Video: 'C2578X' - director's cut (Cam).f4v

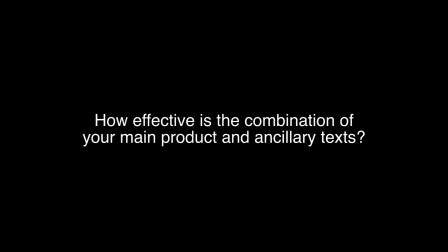[0:02]
For my A2 media coursework, I created 3 products.
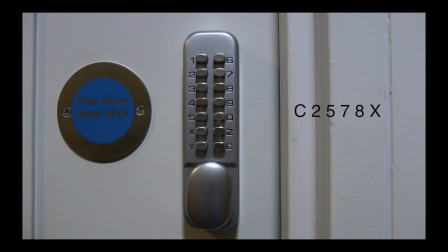[0:08]
A short documentary called C2578X,
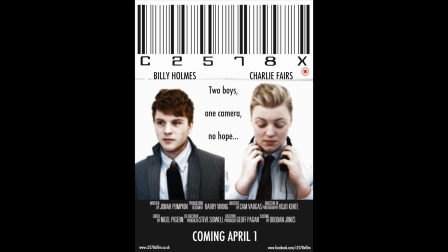[0:16]
a poster for this film,
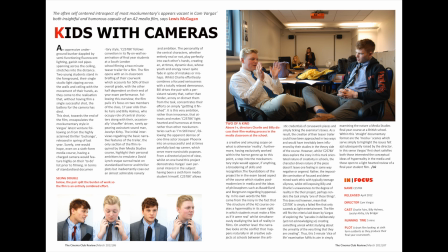[0:20]
and a double spread review page from a film magazine.
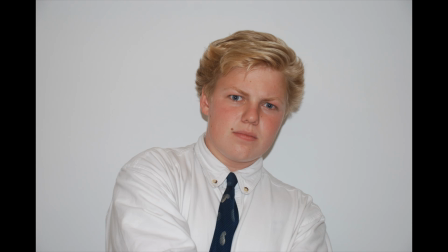[0:30]
The 2 central characters, Billy and Charlie, occupy the centre of all 3 products.
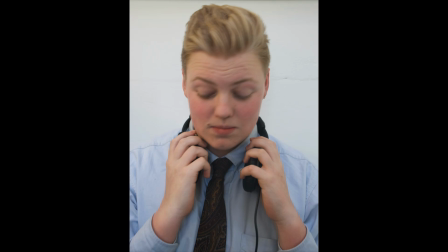[0:38]
These 2 pictures of my main characters became the most important images of my poster and of my magazine review page.
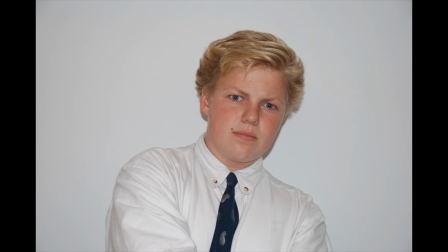[0:46]
For my poster, I mirrored this image of Bill and grouped it with this picture of Charlie. The next stage was to add audio to these 2 photos.
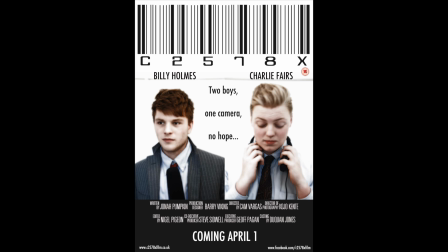[0:55]
On Photoshop, I used the diffuse tool to create the washed out look you can see in the poster.
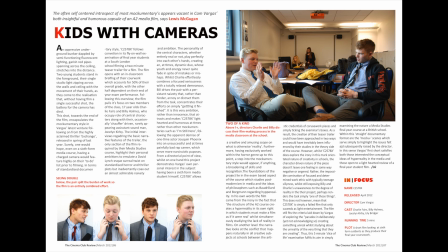[1:02]
I used the same images on the magazine, except in their raw form without any editing. I used one font for the titles in my film. This was called Mario and was one of the fonts in Final Cut Pro.
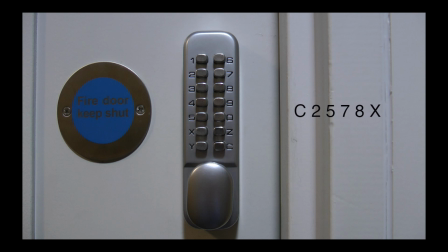[1:15]
The text on the title screen used a different font, Futura, which is also a Final Cut Pro font.
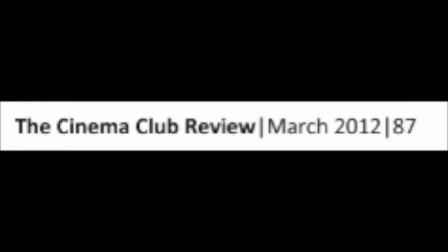[1:21]
As you can see in these examples, I used the same font, Futura, for my magazine review and for my poster.
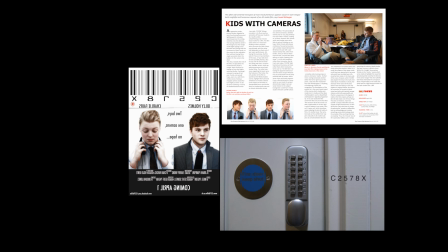[1:28]
This created the same aesthetics and vibe in all 3 products. An important feature of all 3 of my products was the clear presentation of my genre, mockumentary.
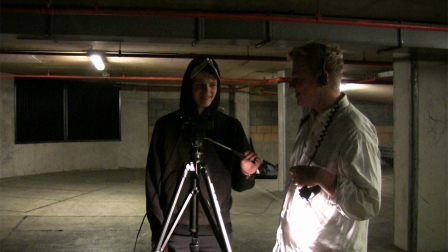[1:38]
Within this, however, my film had to give the appearance of a documentary because the mockumentary genre is primarily concerned with the presentation of reality.
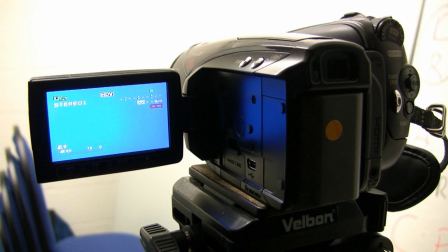[1:47]
This shot of the camera highlights the postmodern aspects of my film, the idea of filming a film, as well as the documentary side to my project.
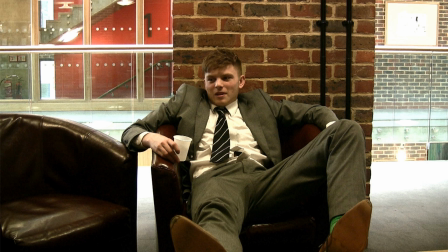[1:56]
Similarly, I used various interview-based shots in my short film.
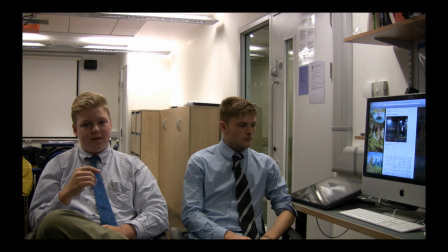[2:00]
This meant I could display the conventions of documentary whilst also allowing me the opportunity to set up scenes and create
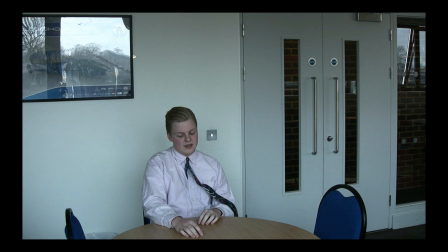[2:07]
mock scenes in which I can convey my overall message and comply to the conventions of the mockumentary genre.
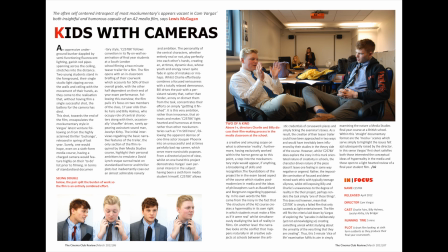[2:14]
My magazine review page was based on the Sight and Sound magazine, which is arguably a more intellectual, independent magazine that would review short films, documentaries, or British and European films.
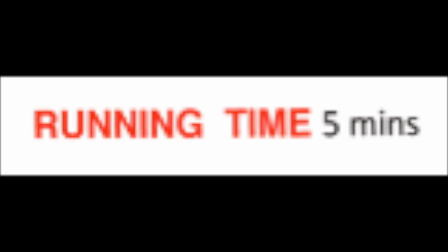[2:27]
For this reason, it would probably attract a reader more likely and more interested in my sort of film.
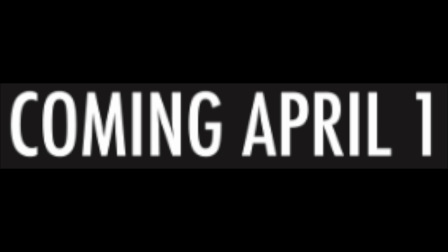[2:34]
I chose the date of my film to be released as April the 1st and used this barcode font on my poster,
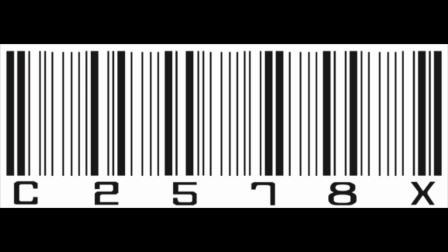[2:41]
and this links with the postmodern and mockumentary aspects of my short film as well as my review page. It was important for me to make my products as appealing as possible to audiences because of the fact my film
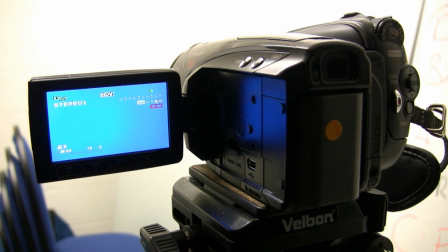[2:55]
fit into the subgenre of mockumentary and of short films.
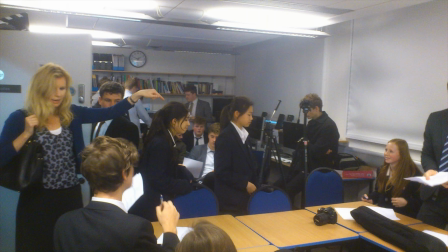[3:00]
For my test screening, I made sure that my audience was mainly comprised of people my own age and of the same age as the people in my film,
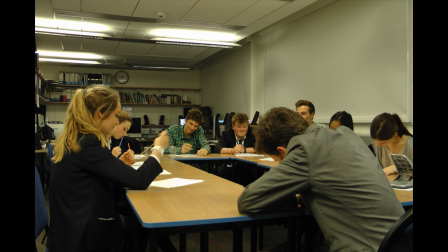[3:09]
so that they had more to relate to because of the fact that otherwise it would be quite a hard film to sort of grasp. At the same time, however, I had to make sure that my magazine review page appealed to people who would be interested in short films,
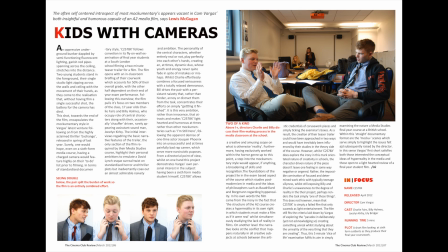[3:26]
and that's why I based it on Sight and Sound, which I felt was a magazine more likely to review that sort of film.
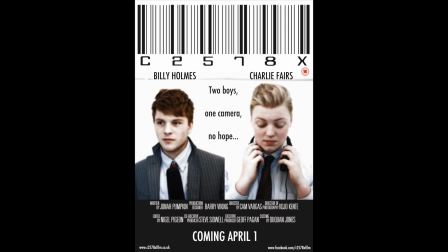[3:33]
My poster was similar in that it appealed to younger audiences and those who would be able to relate with the characters in the film and me as director, and this can be seen by the fact that I have the 2 main characters who are both clearly young
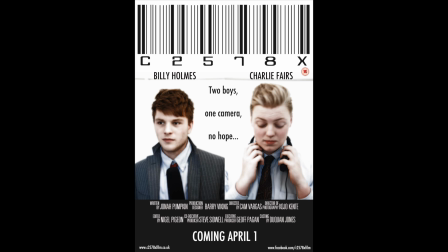[3:50]
on as the main images on the poster. At the same time though, I made sure that the poster was eye-catching enough that it would attract a wide range of audiences and not just those who would read about it in my magazine or
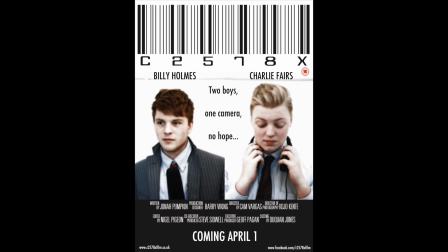[4:05]
be interested in the topic more. So I felt that this magazine just was sort of generally appealing.